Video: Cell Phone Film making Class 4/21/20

You can see that, but I can't, um, we end up framing kind of closer than we would want to, if we were looking at it on the large, you know, 60 inch screen or up on projected on a screen at a movie theater things end up being shot really close up on smaller screens I find because it's it's difficult to see what we're shooting and so if we kind of think about some of these composition pointers it can be helpful to understand that we're not just gonna be watching this on a cell phone maybe that's how it's gonna be viewed most of the time but hopefully we're sharing things with people that are watching it on larger screens and that's when shooting
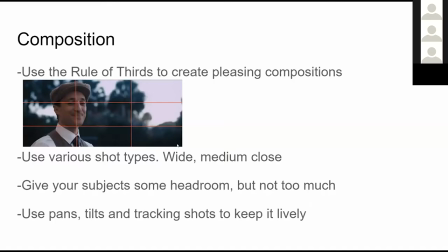14:45 wider scale shots where there's more interesting compositions happening can be really helpful so first off using
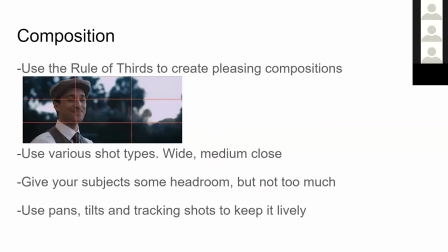14:54 the rule of thirds man I keep on clicking on this thing it jumps to the next page using the rule of thirds can really help to create pleasing compositions this picture right here is an example of the rule of thirds where we've drawn a vertical line a third of the way in from either
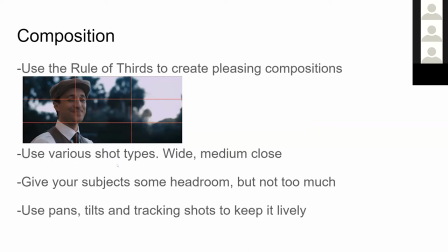15:12 side of the screen and a horizontal line in a third of the way in from each the top and bottom of the screen and on those intersection intersecting points that's where we're trying to frame our subjects those are like the action points so those are the places where eyes are going to be drawn and I've heard it said that since we you know we
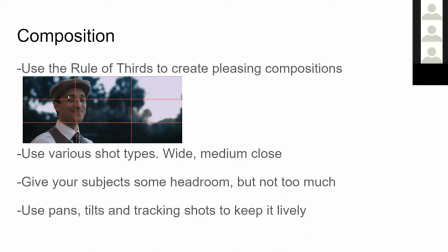15:30 we with seeing with two eyes this rule of thirds kind of frames things as we're as we're looking it's it's kind of copying our the binocular vision that we have where
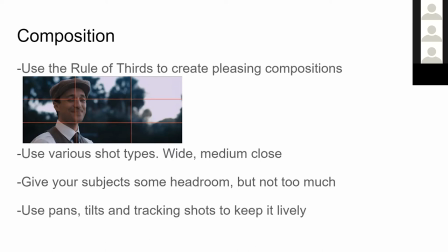15:45 the points of reference that the interesting things are put on um those points where our eyes are naturally drawn i don't know if that's the best way to say it i feel like it made sense um so yeah using the rule of thirds to create pleasing compositions it gives you a reference for okay where
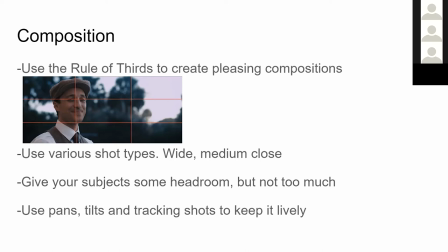16:05 do I put this thing in the frame kind of putting them on those on those points can be helpful in this example here we have our subject on the leftmost vertical third his eyes are kind of right in that intersection right there and you can see all this negative space all this empty space over here
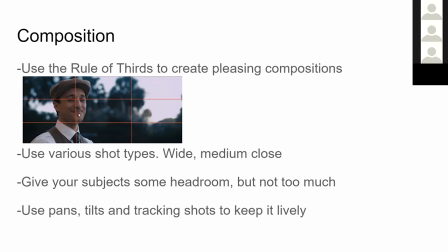16:23 is leading in front of them and that's a really common way to frame like an interview subject or you know like a shot reverse shot where we're cutting back and forth between two people talking if we if we're shooting a conversation scene between him and another character having him on
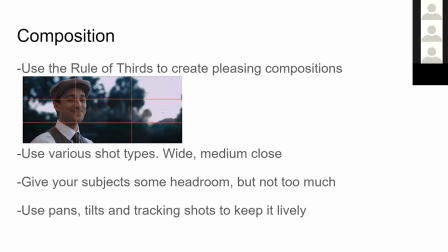16:40 this side looking in this direction and then cutting upward to the other person we could have them on the other side looking in the opposite direction so they're almost looking at each other from shot to shot um and
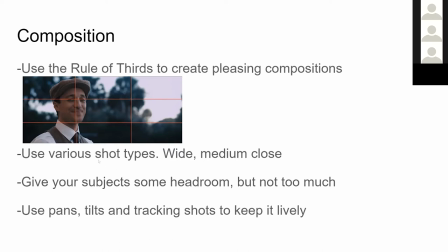16:54 that's the rule of thirds uh using various shot types, wide, medium, close. I went to a class one time where the guy was like, okay, everybody, you know, stick around till the end of the class.
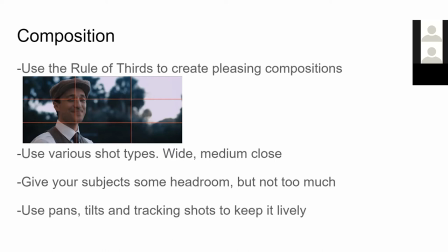17:13 I'm going to give you the pointer that you need. Always, you know, shoot every scene and you're always going to walk away with enough to cut it together. It's always going to be good.